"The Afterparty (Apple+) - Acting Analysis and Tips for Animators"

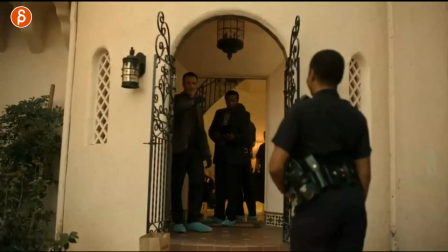And then you have the moment of, oh, but this is something else. and now you have a complete different attitude it's a gear change and now what i like about this too is that we're
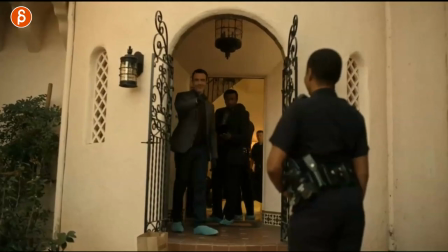going from kind of a chest up wide close up here to a full body shot and now you
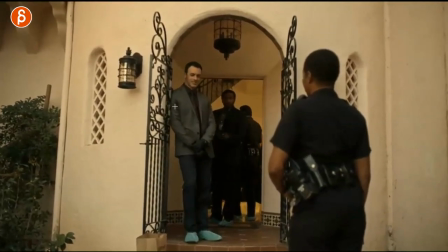can show like oh i'm at ease with this pose so there's a lot of changes in the face but also body wise you can show
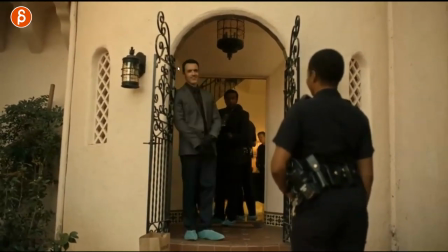a lot of gear changes as we say in terms of an exercise with the fact that he sees something that he recognizes and that he likes so as a scene setup this is really cool you got two shots you got one and two and you have pantomime in there and then pantomime
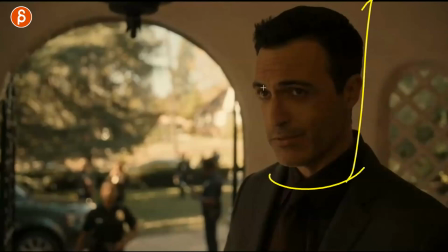in there if you don't want to do audio and you're going from a mid close-up this would be great in terms of maybe even a demo reel opener
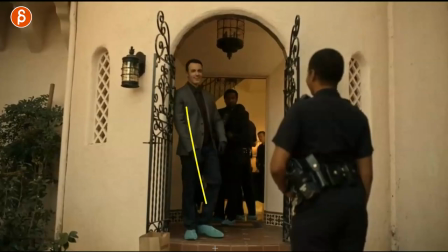right so everything is facially big performances and then you can also show yeah but i can also do mechanics with a walk stop and all of
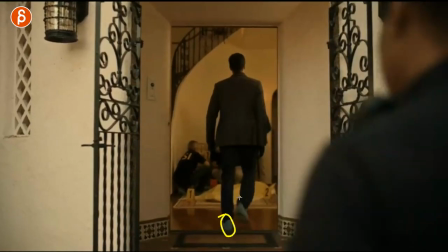this staying with this sequence i love that when we see this here right they got those booties they don't want to dirty up the floor so she
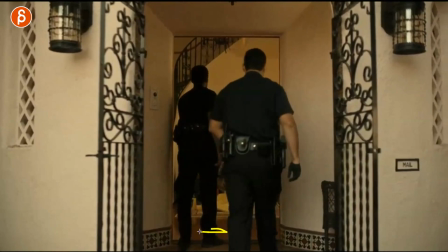comes in and says hey i want to tell you something but i can't come in because i'm not wearing those things and this guy goes in
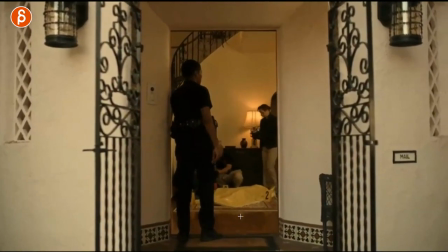without it anyway and she goes oh wait so you're just gonna do this anyway and then look at her when she comes in oh okay well i'm
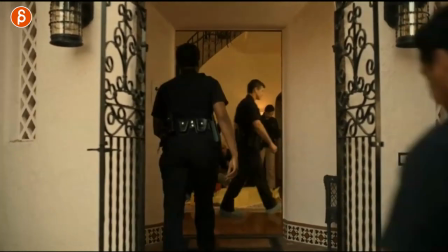gonna do the same thing and stomps inside what i love about this setup is that this basically you don't see anything in
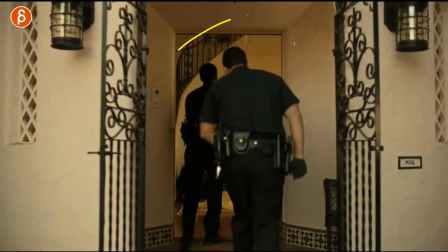terms of what they're saying right the lip sync just goes out the window but there is audio so it's almost like you can put in any audio with this so not
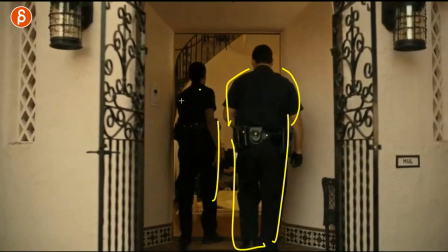only is this great in terms of body language body pantomime and just body acting in general especially when when you see this you're like what
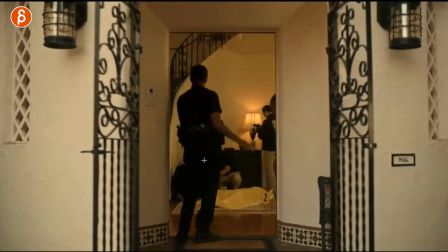you get a little bit of that finger in there and then just that little ah i love how she brings up her hand and they're like yeah whatever
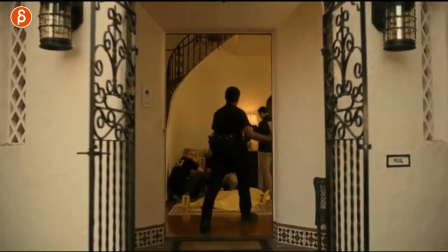and it's that exaggerated i'm stomping inside without the booties so for me it's like well as an animator if you're not comfortable lip sync just
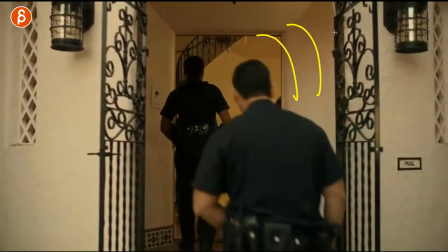yet but you do want to use the audio in terms of that's usually my my universal scribble for audio but if you want to use the cadence and
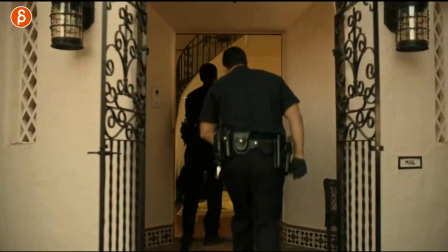the rhythm for audio then you can still do that just show them from behind and that's not really done a lot where you just show
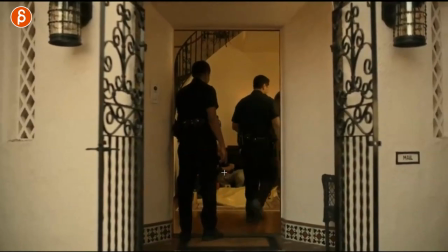full-on body acting but just from the back and the line is still funny but you still understand what's going on in animation i would just make this
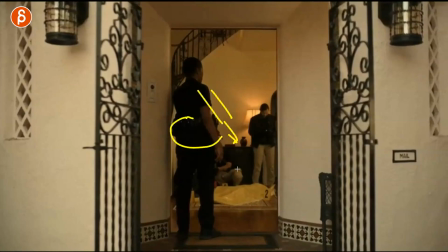clear you can turn the body around really show that arm and that finger make a bigger point about this and maybe there's even some
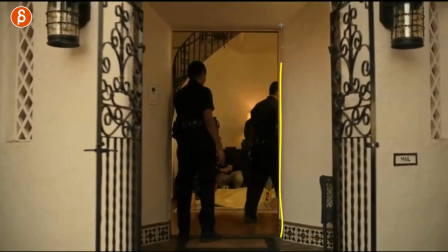dirt you know you can you can tell the story a bit more and in more stylized and exaggerated fashion but i thought this is a cool setup in terms
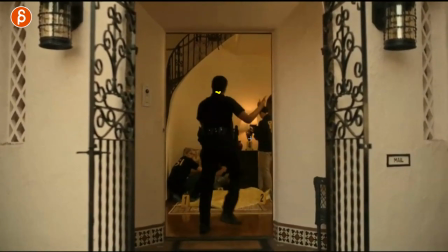of using audio to guide the scene but without really doing lip sync this one is also great in terms of body acting here for the background
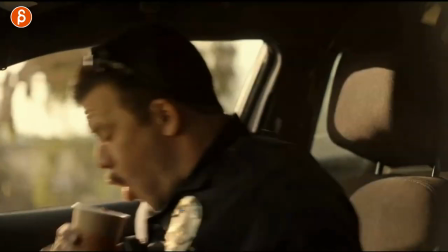so she has a moment where she recognizes oh this is where we have to be stops the car this guy spills all of this you can see
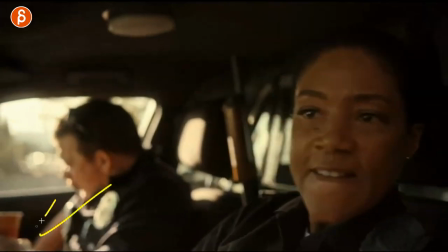here hot coffee spilling everywhere and then he has that here come on this is hot and then they get out of the car and i love it's
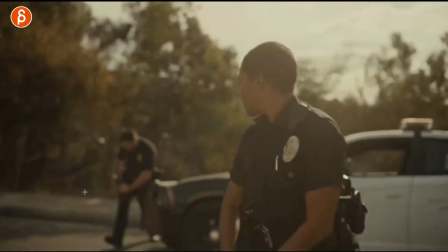still wet because the gun is wet because he dries it on the pants and so on so for me it's like okay what i take from
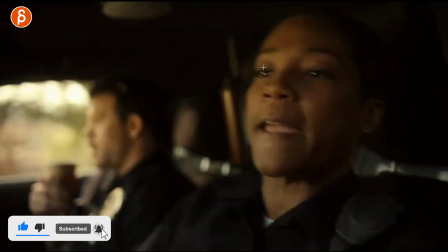this in terms of animation you can have your main acting here and it's you know it's in focus lip sync all that stuff in there imagine you don't do
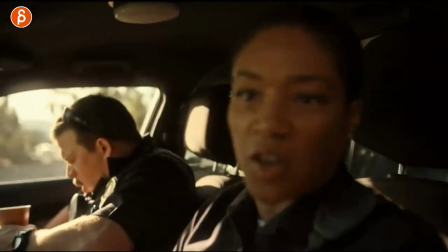this you do all of that like this blurry and you could do the thing of rack focus where now we're focusing on him but
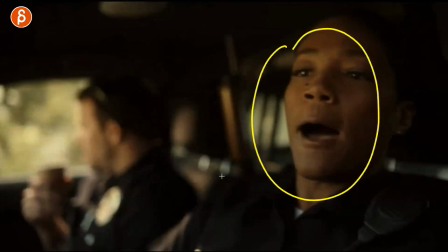i think this is a really great moment of you have the audio that drives the shot and maybe you hear even some tire screeching of the
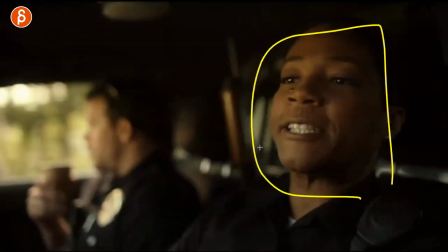car and this could just be your shot just one character i mean you know she's saying something sure either either she's talking to someone that's off screen
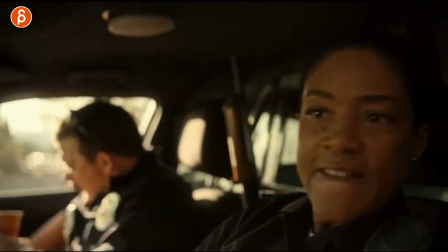or inside you know to a microphone or something but i think this is a great moment where you can do the main acting like this and then you add a second character
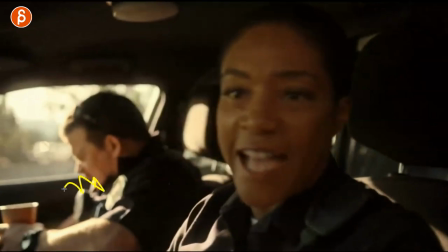to do a bunch of body pantomimes imagine he doesn't say anything your shot is purely her lip sync and this character
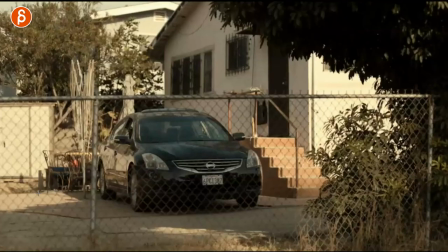just reacting to the car stopping to her energy and all that stuff and now this is your opportunity for really broad pantomime acting and some
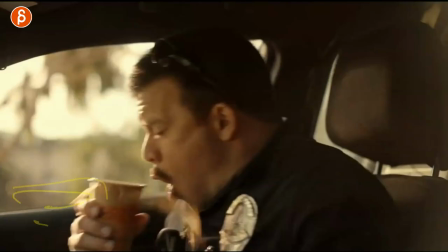comedy there and even then you can do a shot where we do this not this but this one and then we cut to this as your second shot
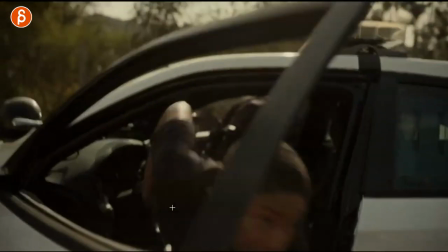and then the comedy continues in the background but you have a full body sitting to standing with a turn the mechanics
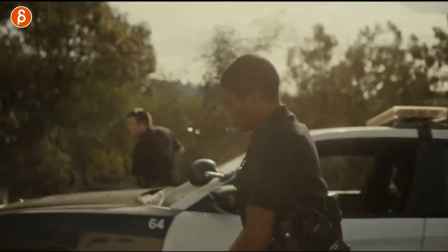of closing a car you can see still do a bunch of stuff in terms of body mechanics that could be complicated you can also pull the camera out so we actually we